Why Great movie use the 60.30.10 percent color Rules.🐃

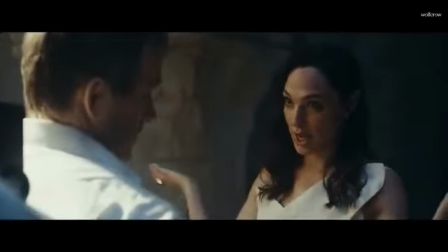Take a look at visually distinct films. The use of color is harmonious, maybe simple.
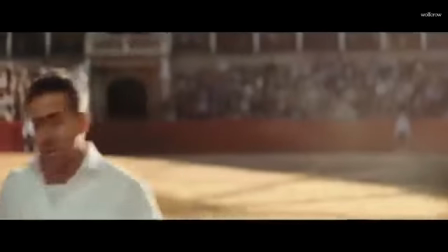In most cases, it feels like the colors are not randomly chosen. There's an intelligence at work.
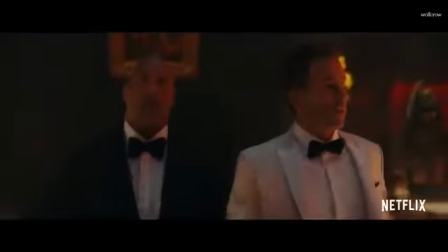That's color theory. If a piece of furniture is a particular color in a scene, that's by design.
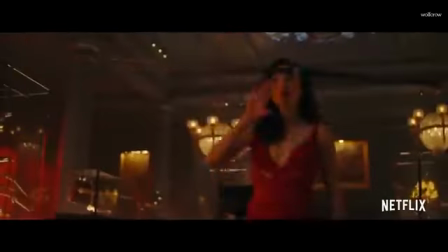It's not unintentional. If the walls are a different color than white or cream, that's intentional.
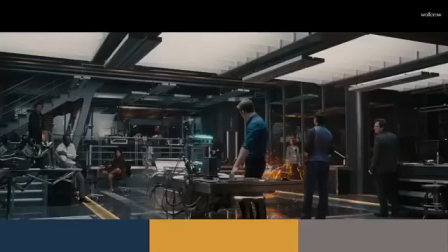The color of clothes, of umbrellas, of a car,
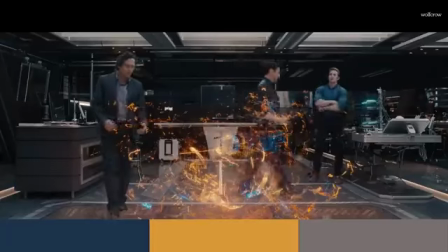it's all done because the filmmakers want to make a statement to the clever and careful use of color.
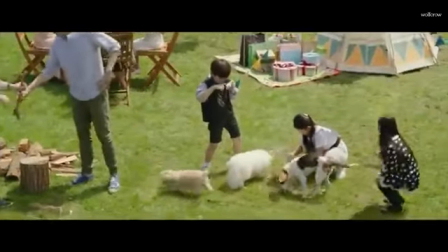One popular formula to simplify color design is the 60-30-10 rule. It's not that complicated, and the rule is as old as art itself.
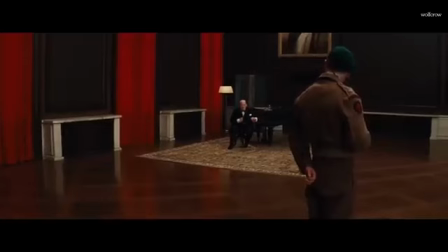Today it's most commonly seen in interior and architectural design, paintings, and of course, film.
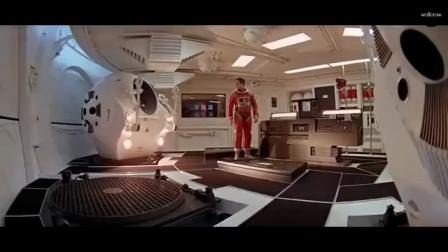60% of your frame is one dominant color, 30% is a secondary color, and the last 10% is a third color.
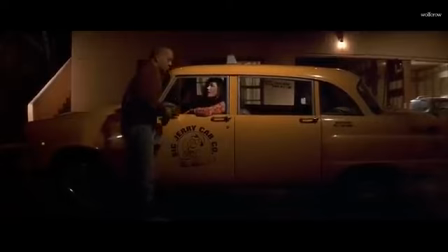For simplicity's sake, let's call this third color the highlight color. Why would anyone have 60% of the frame just one dominant color?
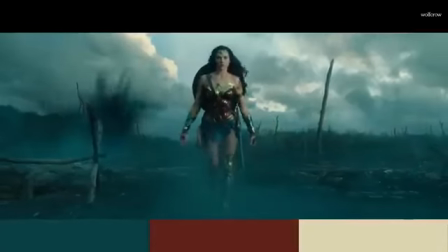And by the way, when I say one color, you must understand it's allowed to have the color slightly lighter or darker,
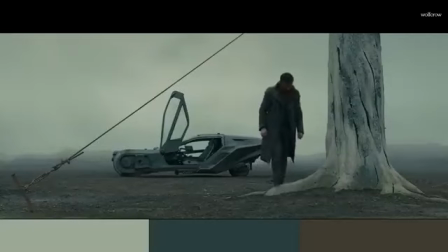or to find colors similar to it just to give the scene some depth. It's not like they buy one can of paint and brush everything with it.
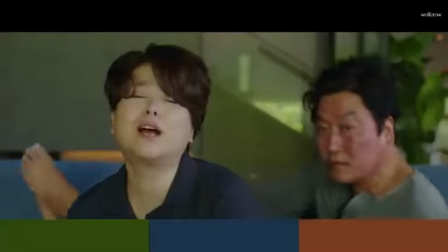Variations give the scene depth and three-dimensionality. You don't want to make cartoons when you're not making cartoons.
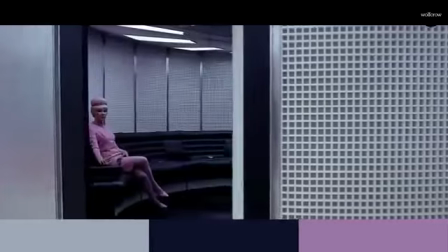The dominant color is just that, the dominating color of the scene.
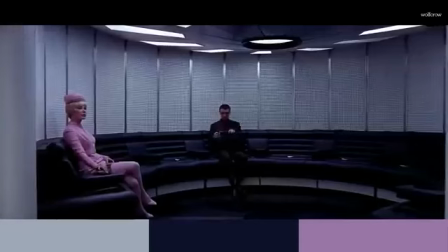You decide what the dominating color is based on the mood and tone of the story.
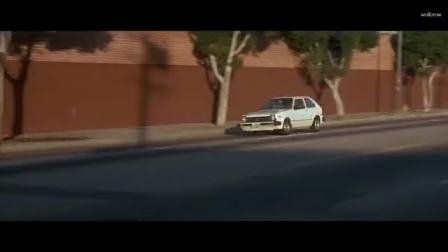Is it a high-key scene? Is it a dark scene? Is it taking place on the street at midday or in a nightclub in the early hours of the morning?
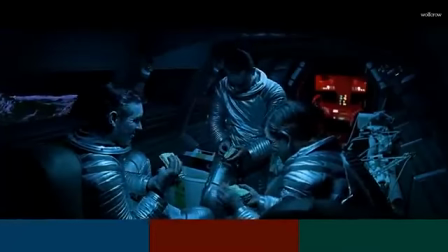The dominating color is important because it is what sets the mood of the scene, along with the lighting and cinematography.
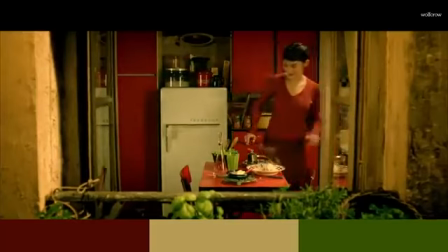Many people erroneously think all this is done in color grading. Color grading is when you change colors in a computer after the film has been shot.
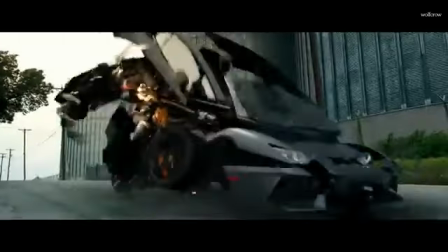It's possible, but impractical. Two reasons. First, you never get the same feel as the real thing.
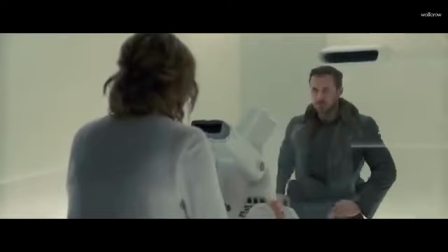A painted wall or furniture of a certain color has a different look than the color graded wall.
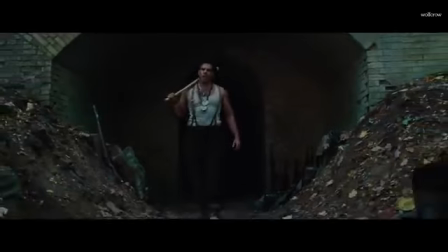A great camera can reproduce all the subtle variations in light and color, but in color grading,
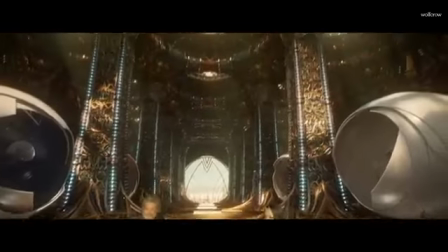that's hard to do unless you're willing to spend hundreds of hours, and that gets expensive really fast.
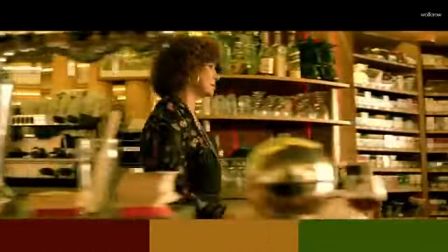This brings us to the second, more important reason why color design is typically not achieved in color grading.
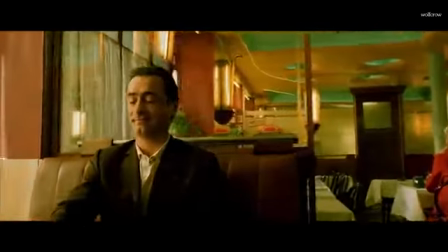It's cheaper to buy a red sweater if that's what you need, because the costume designer or stylist is going to buy a sweater anyway.
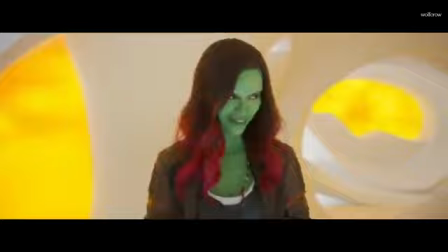It's cheaper to get the wall painted red than to color every shot painstakingly red, especially when you have camera movement.
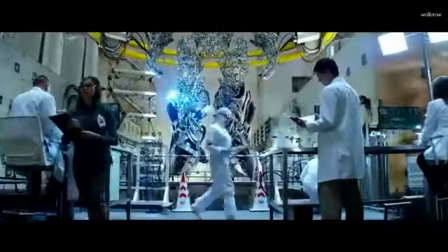The same applies to everything else. The department in filmmaking that handles this is production design or the art department.
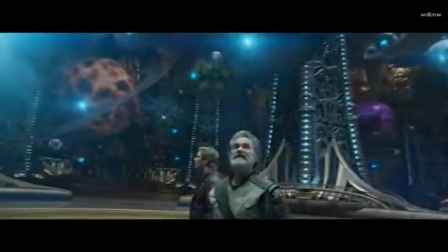The production designer or art director takes instructions from the film director to determine what the colors of the set,
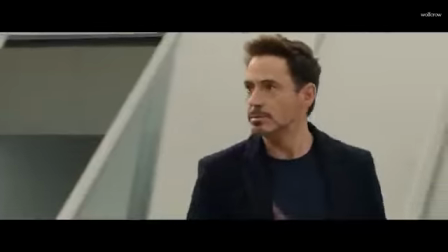costumes, and props should be. And that's where the 60-30-10 rule comes in.
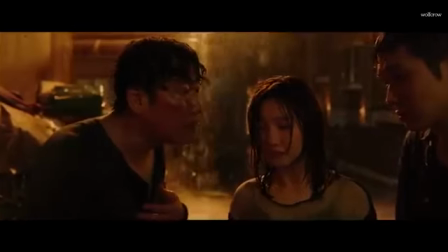The color that constitutes 30% of the frame is the complementary color.
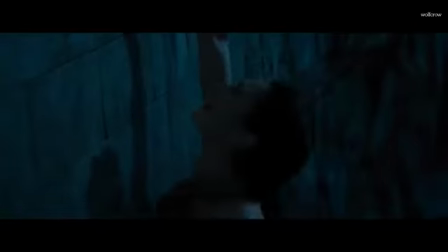Its purpose is to support the dominant color, not fight it. The reason why we have a second color is to give the scene more depth and some realism.
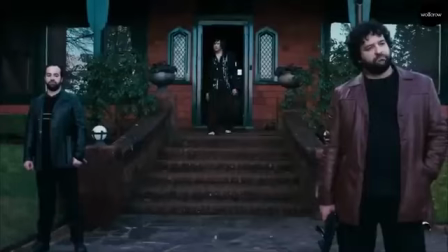If it were all just one color, that's unnatural. We feel as if someone's shining a colored light on everything.
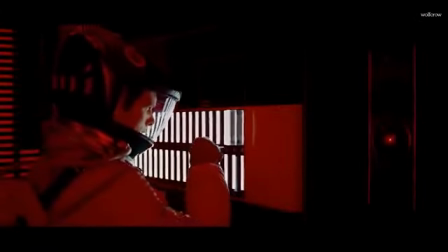A second complementary color helps eliminate that artificiality. You could have films with just two colors.
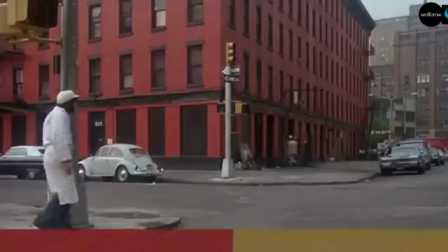I made a completely different video about it, on why films are shot in two colors. I'll put a link to it in the description. Let's say you don't want to use a third color, you just want two colors. As you see in The Batman or Uncharted, to name a few films from the time of this video.
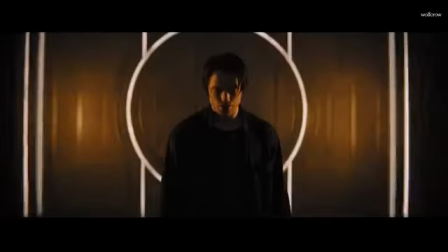It's a popular trend nowadays. The second color can be one of two things.
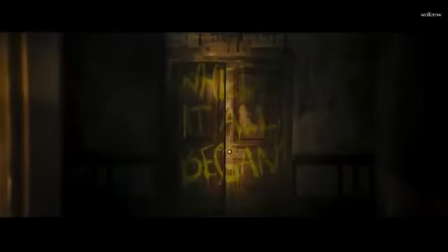It can either be complementary, as in the case of The Batman, because you're looking for a kind of moody black and white look,
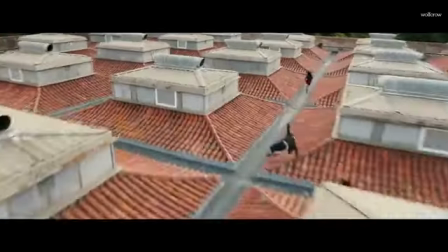but with color, or you could have a contrasting color as a second color.
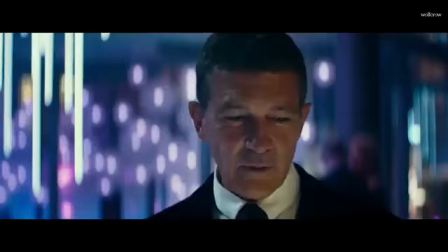This is what they did in Uncharted. If the dominant color is brown and shades of brown, the contrasting color is typically blue.
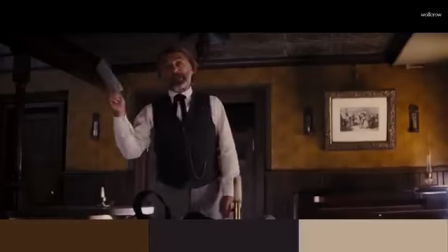Lots of films with orange and teal in them, they're natural contrasting colors because it's closest to human skin color,
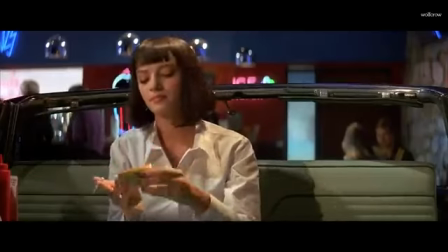particularly Caucasian skin tones. Caucasian skin tones render a light pink or even somewhat of a white color on camera.
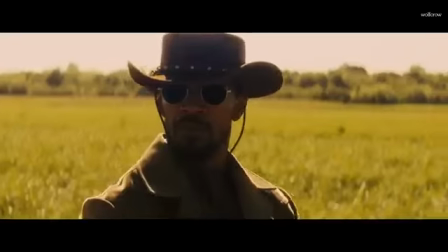This allows it to blend with many other colors without losing harmony. When you're working with darker skin tones, you might have to change the look and feel of your scenes.
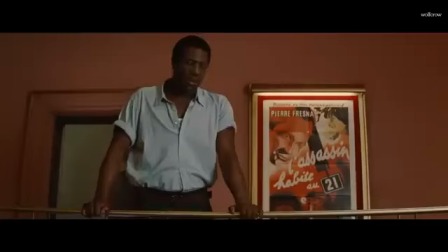Not everything that works on Caucasian skin tones works with, say, light brown skin or a dark brown skin.
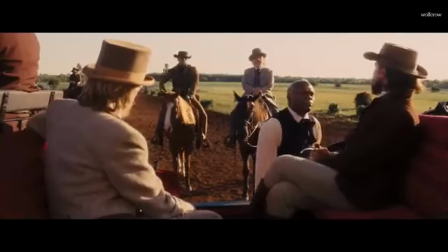When you have characters in your film with different skin tone types, you might want to find colors that look good on both.
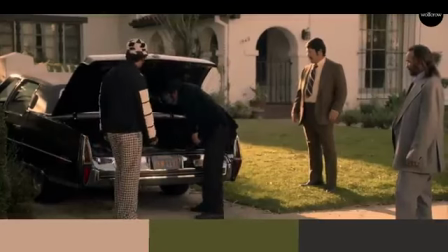If you don't see that kind of application in a film, you know they just didn't care about one skin color type,
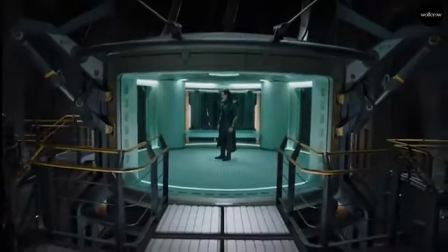because you can bet it'll work okay on the other type. If you're a filmmaker watching this, try not to use colors randomly.
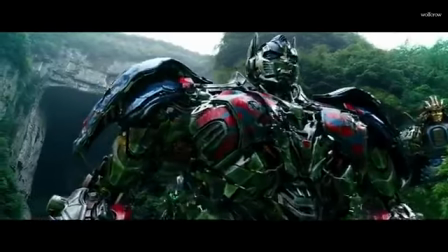What works on one skin tone will probably not work on another skin tone.
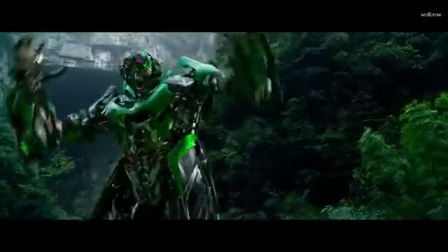Beautiful color design must be harmonious, unless you're making a strong color statement.
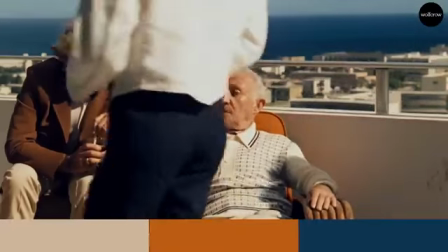The third color in the 60-30-10 rule is the highlight color. What aspects of the scene do you want to highlight?
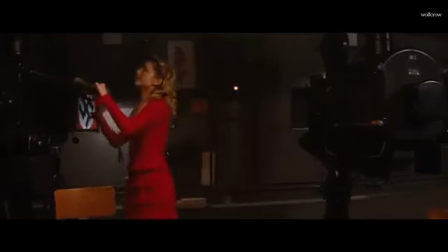The red dress has become such a cliche that so many films have them. Don't let that stop you.
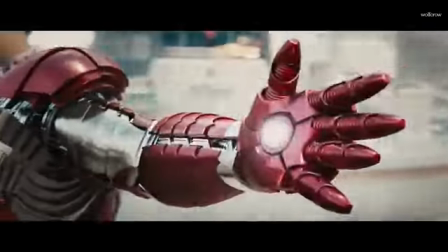What are you going to do, ban red? Red is such a powerful color because not a lot of things in nature are red, or blue for that matter.
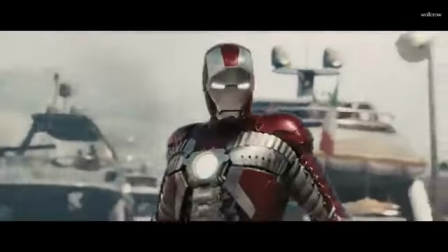That's why they pick highlight colors, the colors that are not found in nature. The highlight color is used to bring attention to what's most important in the scene.
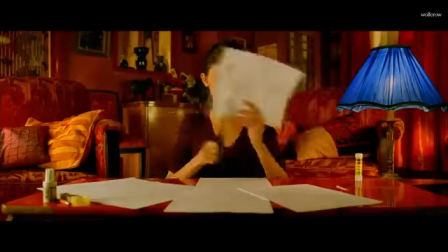You have to be careful about its use. In Amelie, the highlight color is blue, thoughtfully placed in a few scenes.
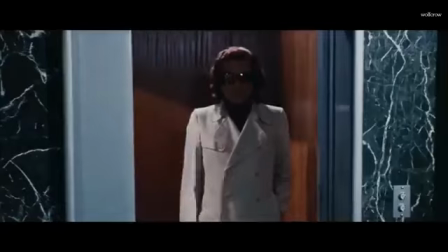You'll see liberal use of the 60-30-10 rule in Italian giallo films of the 60s and 70s.
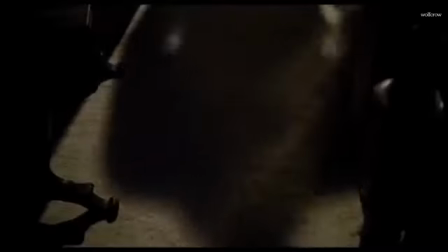You had muted, dominant, and complementary colors, and then shocking red most of the time as the highlight color.
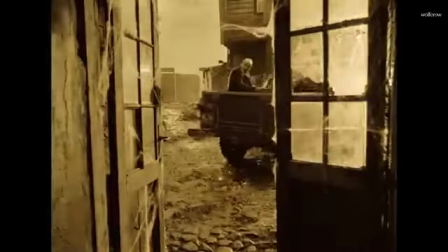If you're looking for more artistic directors to study, try Tarkovsky or Pedro Almodovar.
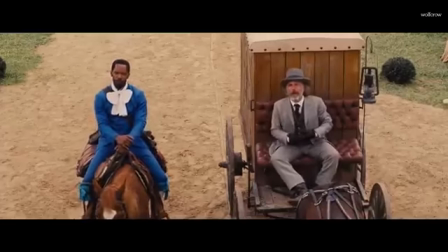They used muted tones often as the dominant and complementary colors, and a highlight color when it was required.
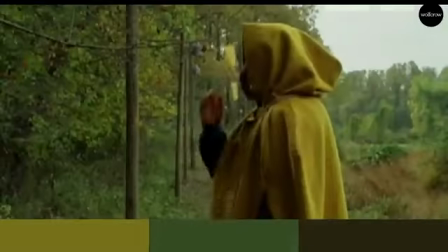Yellow is another great highlight color. Think Yellow in The Village, which was shot by Roger Deakins.
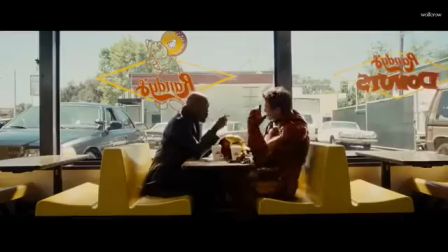Yellow-green is the color human eyes are most sensitive to, which is why it's used a lot in road work, emergency services, night lights, etc.
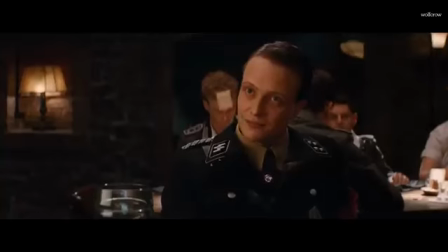You don't always need to stick to red and blue. In fact, the highlight color can be anything.
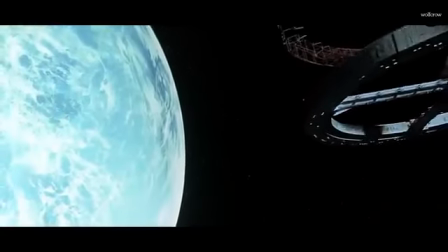Nothing stopping you from using purple or pink highlight color, or white for that matter.
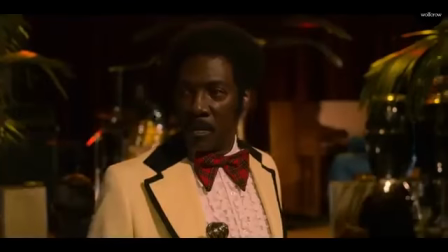Don't forget the powerful impact of white and black as colors. When used carefully with purpose, every color has the ability to stand out and make an impact.
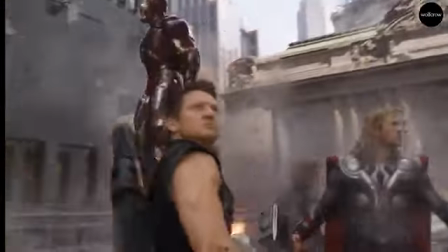It all depends on the kind of story you want to tell. It's not an exact science. When colors come together in a harmonious way, you'll know it.
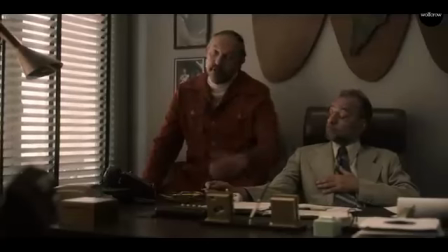If you're a low-budget filmmaker and all you have is a room to film your scene, start out by looking at the furniture.
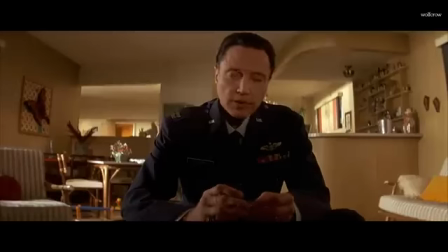Let that be the complementary color. Let's say most of your furniture is kind of brown, which is what you're most likely to have.
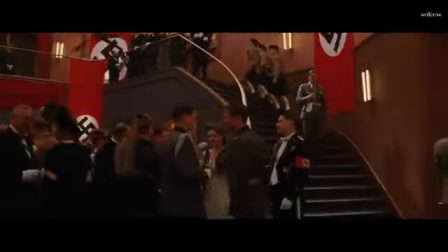Let it be as is. You know you want to make your room interesting, so pick a dominant color for the walls.
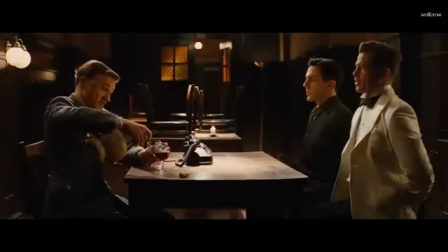It's relatively inexpensive to paint walls a certain color.
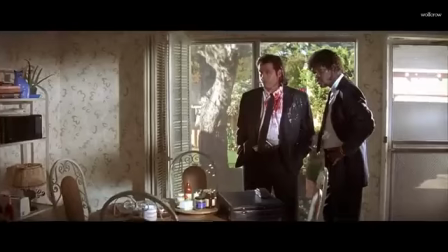You can even use wallpaper that can be removed without a trace if landlords are a problem.
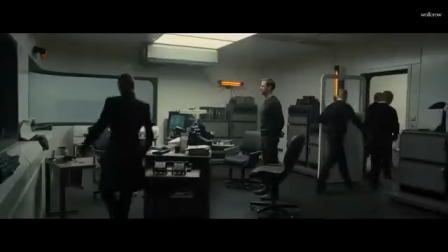It's easier and cheaper to paint walls than to find furniture of a particular color.
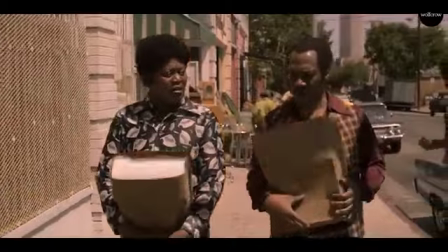Next step, be ruthless in eliminating everything that doesn't conform to the two main colors.
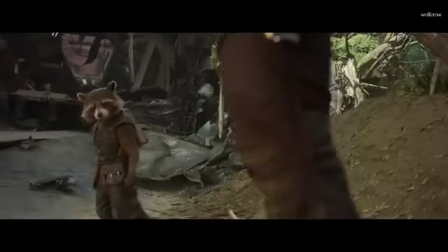Make sure the two colors complement the skin tones of the actors you're working with. And finally, throw in the highlight color with purpose.
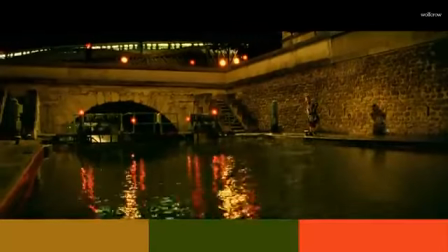Make a statement, and your film will look $1,000,000. All it cost you was a bucket of paint.
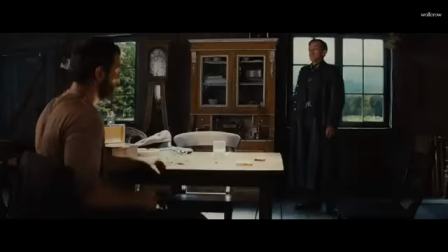I hope you found this video useful. I'll see you in the next one. Bye now.